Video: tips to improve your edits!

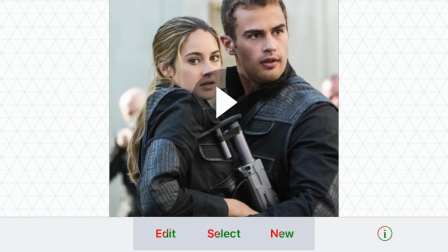Before we start, I just want to say that I'm going to be using After Effects and VideoStar to show examples, but it might be different depending on what apps you use in order to apply these effects.
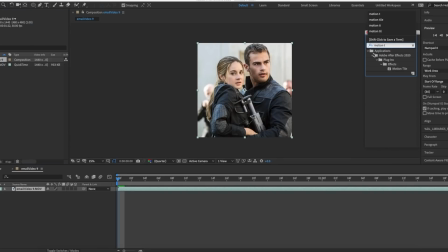So the most basic thing to add to any edit, no matter what program, is any sort of blur.
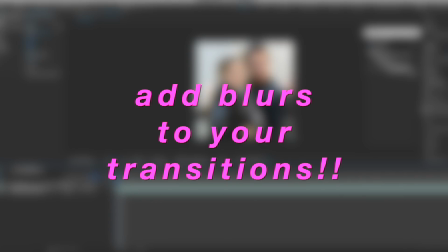Now, After Effects is different and it has motion tile, blur mode curves, it has so many things that allows it to be blurry. This is what makes transitions smooth, and it will make your edits look so much better. Now in VideoStar, it does a little different.
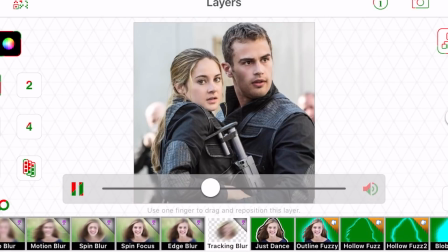They use tracking blur, stuff like that. There are different ways you can do it, but just learning how to make it blurry, because there's a huge difference.
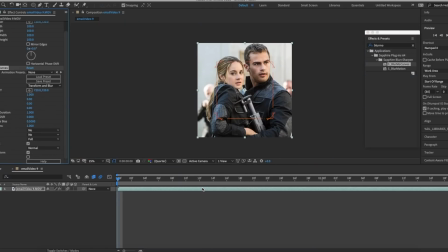And I'm going to show you what some clips look like without blur versus what they look like with the blur on.
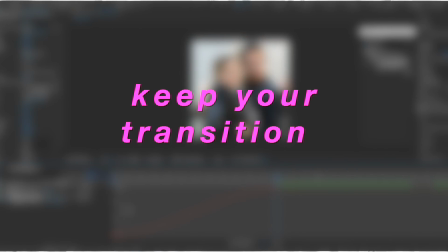My second tip is to always keep your transitions moving. So for After Effects, that means not putting your keyframes directly where you would start the transition.
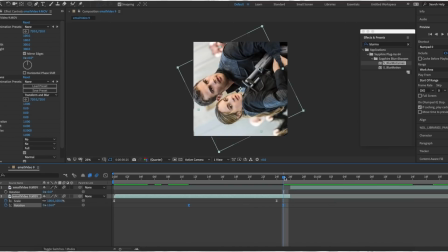The graphs that you add is what makes it smooth and go together. So you don't want to put the keyframes or add that element where you want it to go.
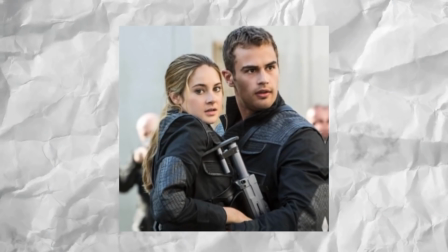You want to, kind of space it out, because it keeps it flowing, it keeps it moving, and it keeps it all around smooth.
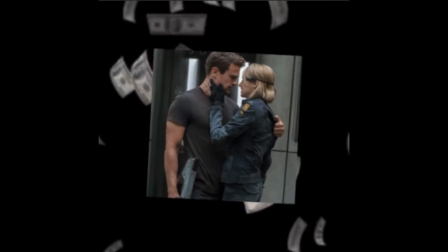My next advice is knowing how to put overlays and adding discrete effects in the back go a long way. So that doesn't necessarily mean overlays, but just effects in the back, and knowing how to mask, I think, will make your edits so much better, because masking is an important tool that not only allows you to add effects,
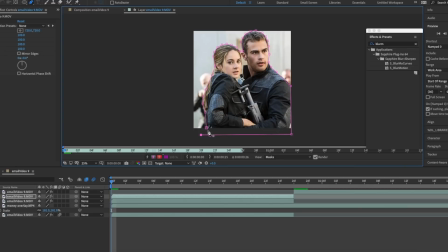but can do transitions also. So just knowing how to mask, it's not too hard, just having that under your belt and just kind of knowing the logistics behind it, because having these small details really put an edit together,
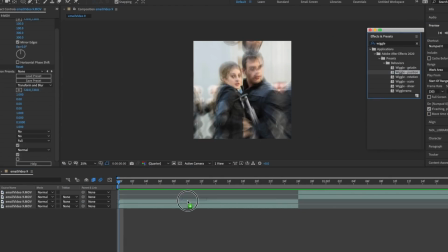and it really shows the effort that you put into it. The next piece of advice I have for you is to add what's called a wiggle effect. Now, if you don't know what this is, there are plenty of tutorials on YouTube, and I'm sure it's on VideoStar, but I'm not 100% sure. But on After Effects, it's kind of this back and forth motion that this clip does.
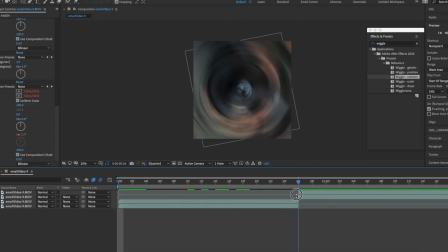It might seem like a little issue and like, why do you need to do this? But in the long run, it's kind of going back to that whole edit flowing motion, and you want it to keep moving. And so these are the settings. You can just copy them right here if you've never done it before, but there are plenty of tutorials out there. But I'll show you what it looks like when I'm done. But it's basically just a moving back and forth that just makes the clips kind of fast and always on the go.
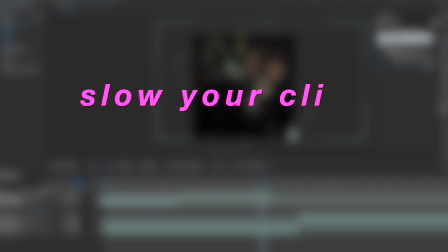The next thing I suggest doing is making your clips slow. Now, every editing program kind of has a different way of doing it.
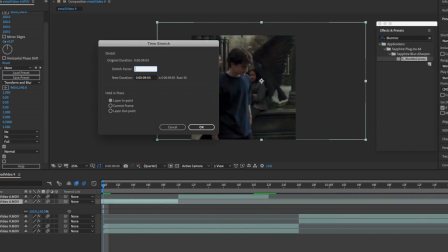Like, it's built in some you have to go in other apps to do it, but After Effects, it's built in, and so this is what I'm doing right now, is making these clips slow.
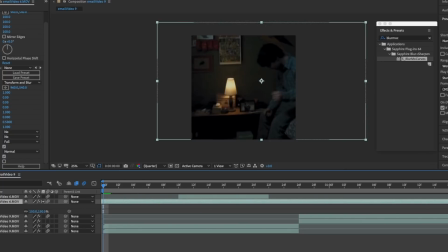I don't have Twixtor or anything like that, but in VideoStar,
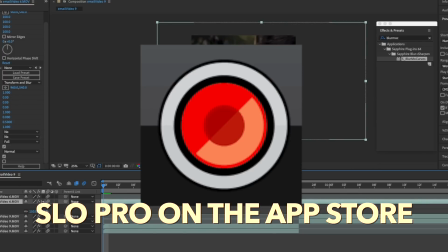there's an app that I used called Slow Pro that applies to other things that I used and actually paid for, which is an app I recommend to do if you want your clips to be slow.
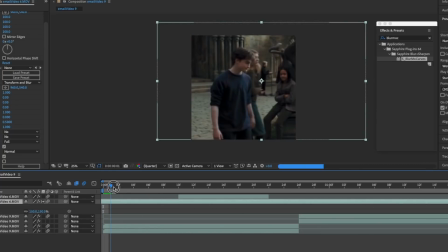But when your clips are slow, it kind of, I said this in a video before, it makes transitions more obvious, and you get to see the effects, you get to see all the masking that you put on there when it's slow.
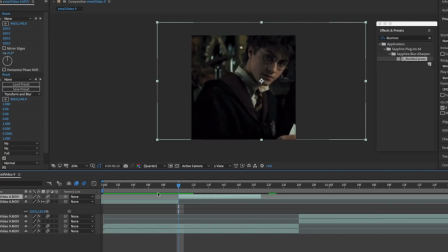I suggest, and it looks all around more clean. So I think that this will make your edits 100 times more better if you slow down your moving clips.
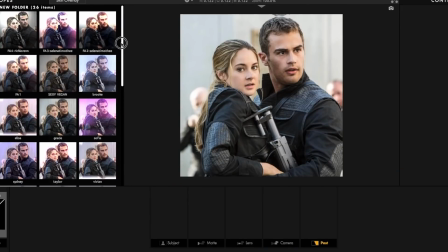So once you're done the edit, you kind of need something to polish it off, which coloring is the perfect feature for it.
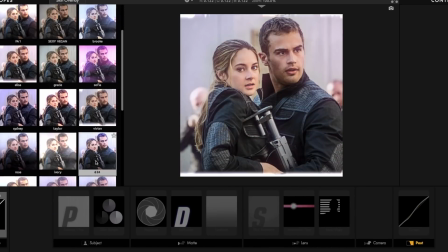Now, VideoStar has colorings. I think that some other apps have colorings too, but you can kind of find other apps out there that can add its own.
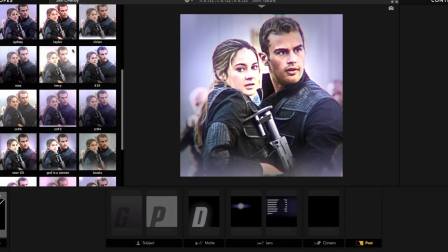And what it does is it just kind of, brightens it, it makes it, it kind of sets the mood, which is another piece of advice.
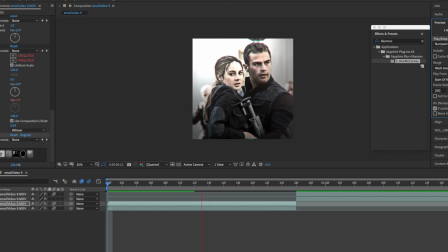So adding coloring is one, but then also fitting the coloring to match kind of the tone of the edit.
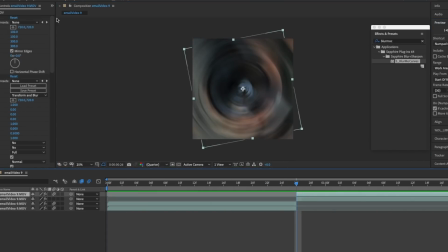Like, you can kind of just make out, okay, so this coloring is kind of dark, and so is this edit, so that would work. Or this edit is so fun, so I'm going to do a cute kind of coloring. It's just all based on you, and it's totally an editor's preference. But I would recommend, making sure that coloring matches, because I feel like a good coloring also really makes the edit and makes it hit the way you want it to. So there's my quick tutorial on how to improve and glow up your edits. If you like this video, make sure to like it and subscribe to my channel, and I will see you guys next time. Bye!